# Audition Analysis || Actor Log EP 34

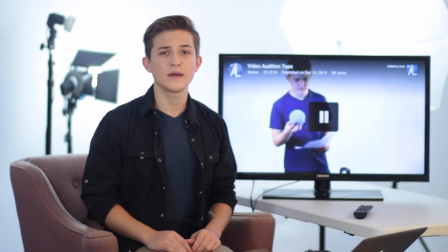This is what it takes to make you great at auditions. Do we really have to do this?
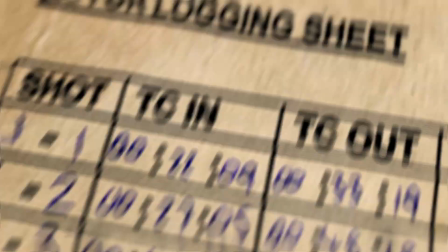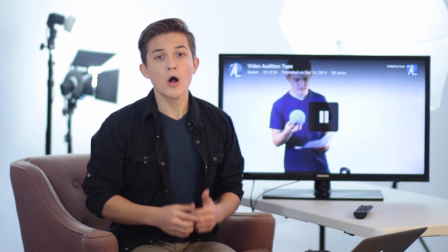Hey friend, I'm Danny Irizarry, welcome to my actor log, and welcome to my very first audition analysis video.
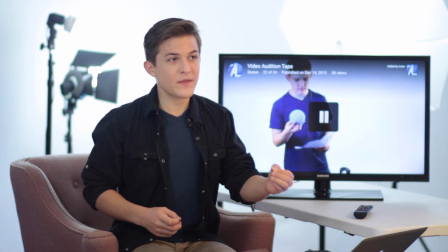I originally started this YouTube channel so that I could put my auditions online and then go back and watch them later and learn from them, and that's what I'm doing now.
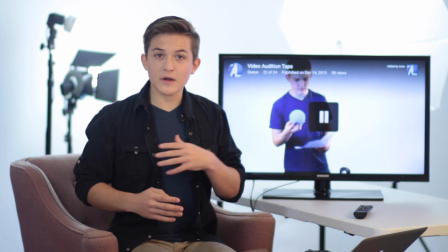I'm starting with my very first self-tape audition that I posted on YouTube, and I'm going to go through and point out the best parts and the worst parts and see what I can learn,
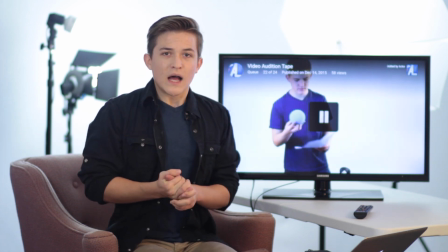and hopefully you can learn with me. So, let's jump into this.
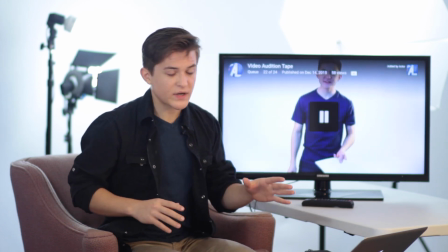I'm Danny Irizarry.
So from the very first frame of my self-tape audition, there are 4 things that shout, "I'm not a professional."
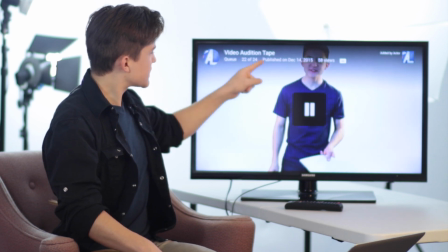The first thing, the title of the video, Video Audition Tape. That title gives honestly no information to honestly nobody.
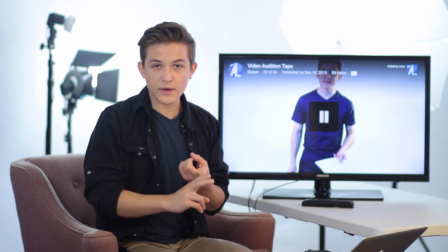The proper title for a audition video, a self-tape audition video, is your name, the project you're auditioning for, and the character you're auditioning for.
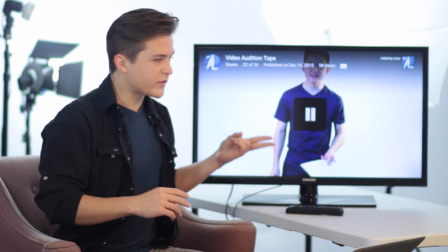So for this, it would be Danny Irizarry. Let's say this was called Springtime or whatever, so it would be Danny Irizarry, Springtime, Lane.
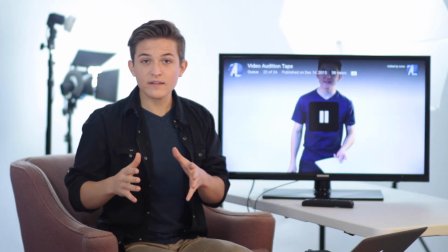Commas in between each of them. That way, when you send it off to the casting director or the director of the project, they know immediately,
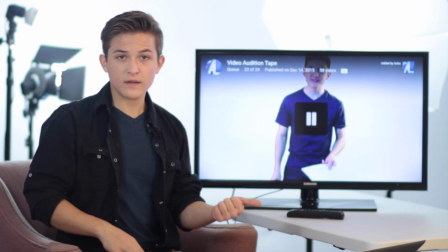just from looking at the title of the video, who it is, what project, and what character.
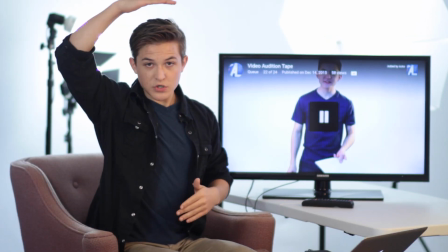The second thing is the framing. It should be, you should have room above the top of your head or just at the top of your head,
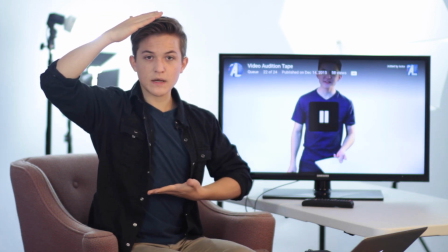and the bottom of the frame should be about mid-torso right there.
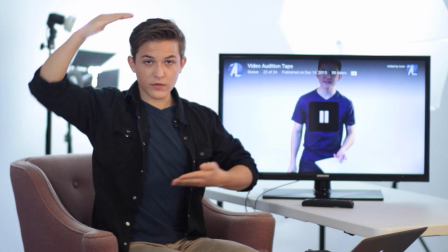So all they can see is this right here.
You've got a box about that big, or something like this, one of my later videos. I'm Danny Irizarry.
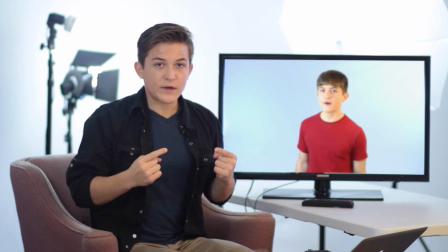I'm 16 years old.
That way, they can see your eyes when you're acting, because your eyes are the window to your soul.
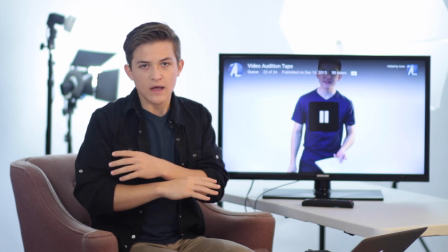They're what you use to convey emotion when you're actually acting, and not just talking and using dialogue to explain what's going on in the scene.
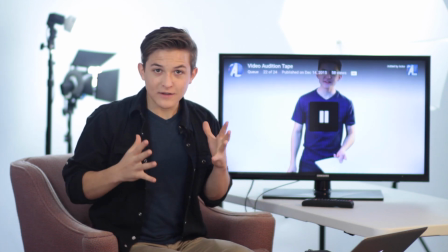But when you're actually acting, your eyes are what they need to watch to be able to see what an actor you are.
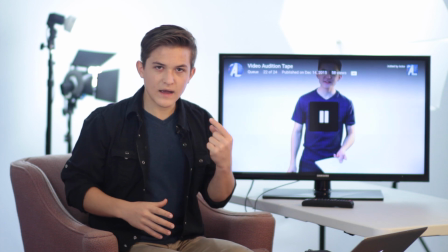And if you're this far away, there's no way you can see that detail of performance in the eyes. The third thing is, I have my sides in my hand.
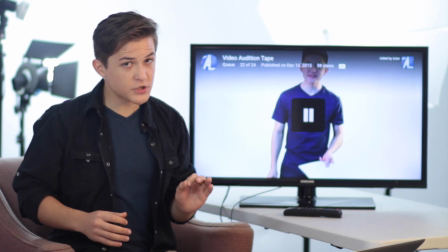Now, it is occasionally okay to have the script in your hand.
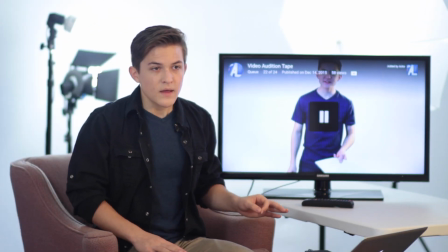99% of the time, you should just have it memorized.
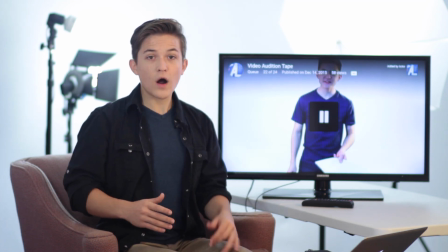Unless they've given you the script the night before, or you've walked into the audition room in person and they hand you the script,
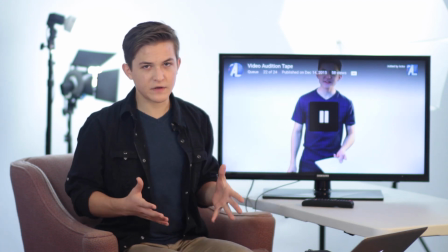it's pretty much inexcusable not to have it memorized.
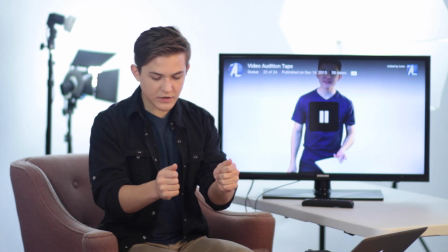Having a script in your hands, I had an acting teacher call that handcuffs, because that locks you down.
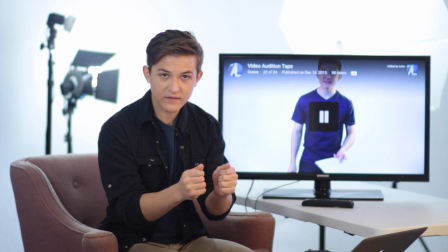Your eyes and your hands locks them down into one place, and that keeps you from being able to act naturally.
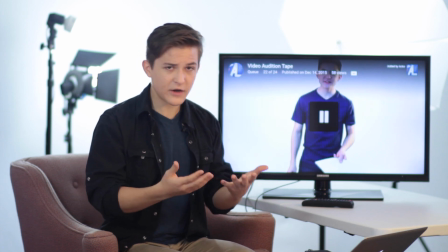Because if you're talking with somebody, you're not constantly looking back at your hands, unless possibly you're playing a nervous character.
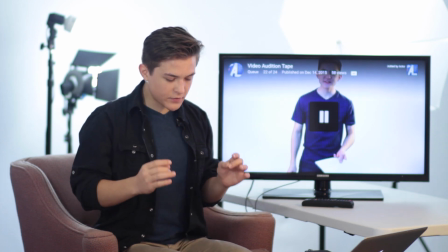But not being able to move your hands about, or not being able to do different physical motions with your hands,
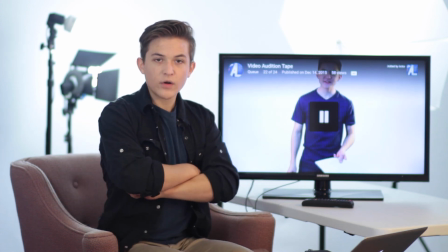maybe putting them in your pockets or crossing them in front of you, having that script in your hand binds you,
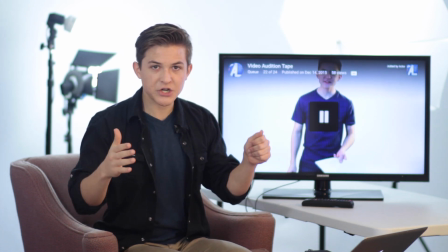ties you down, and immensely limits how much you can actually act. The fourth thing is, I don't start off with a smile.
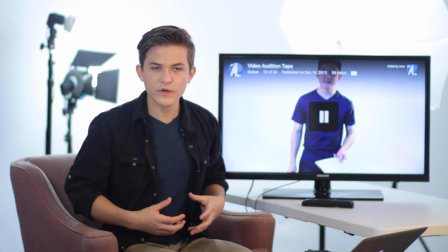I start off with a very intense, kind of aggravated face, almost. It seems to me that I was doing it because my last name is quite a last name.
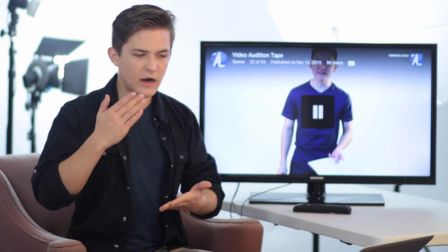Irizarry is hard to catch. So I was trying to enunciate and be as understandable as possible.
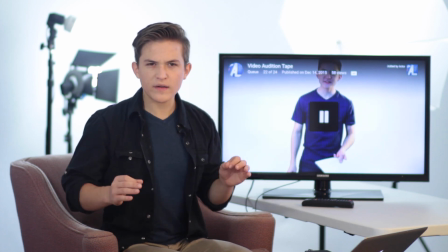But I came off aggressive and irritated at the beginning.
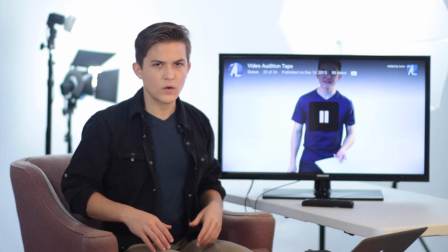And from the very beginning, if a casting director is watching this, and I go, Danny Irizarry, whoa, what did I do?
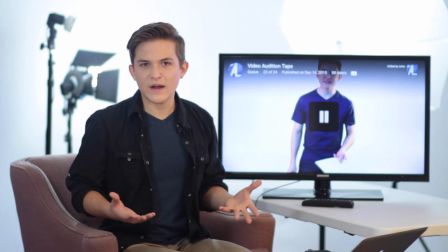Why are you yelling at me? You wanna be very friendly and very inviting and very appealing at the beginning of your self-tape audition,
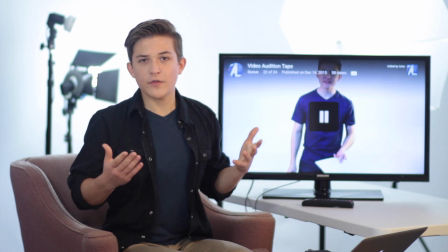because otherwise they're just gonna click away, because they may not think you're an entertaining or positive person,
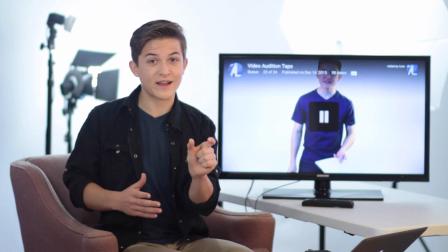which clearly you are, but you have 5 seconds at the beginning of your video to show them what kind of a person you are.
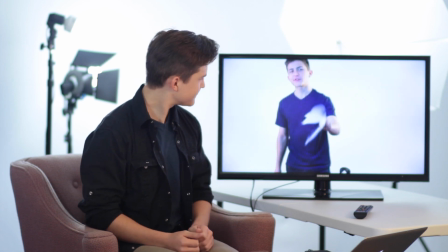And I'll be reading for the part. I'm Danny Irizarry. I'm 16 years old, and I'll be reading for the part of Lane.
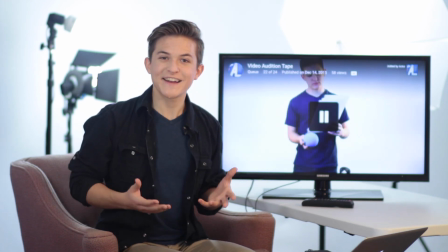If that happens, what you should just do is restart. Start over.
Hi, Danny Irizarry, 17 years old, and I will be reading for the part of Lane.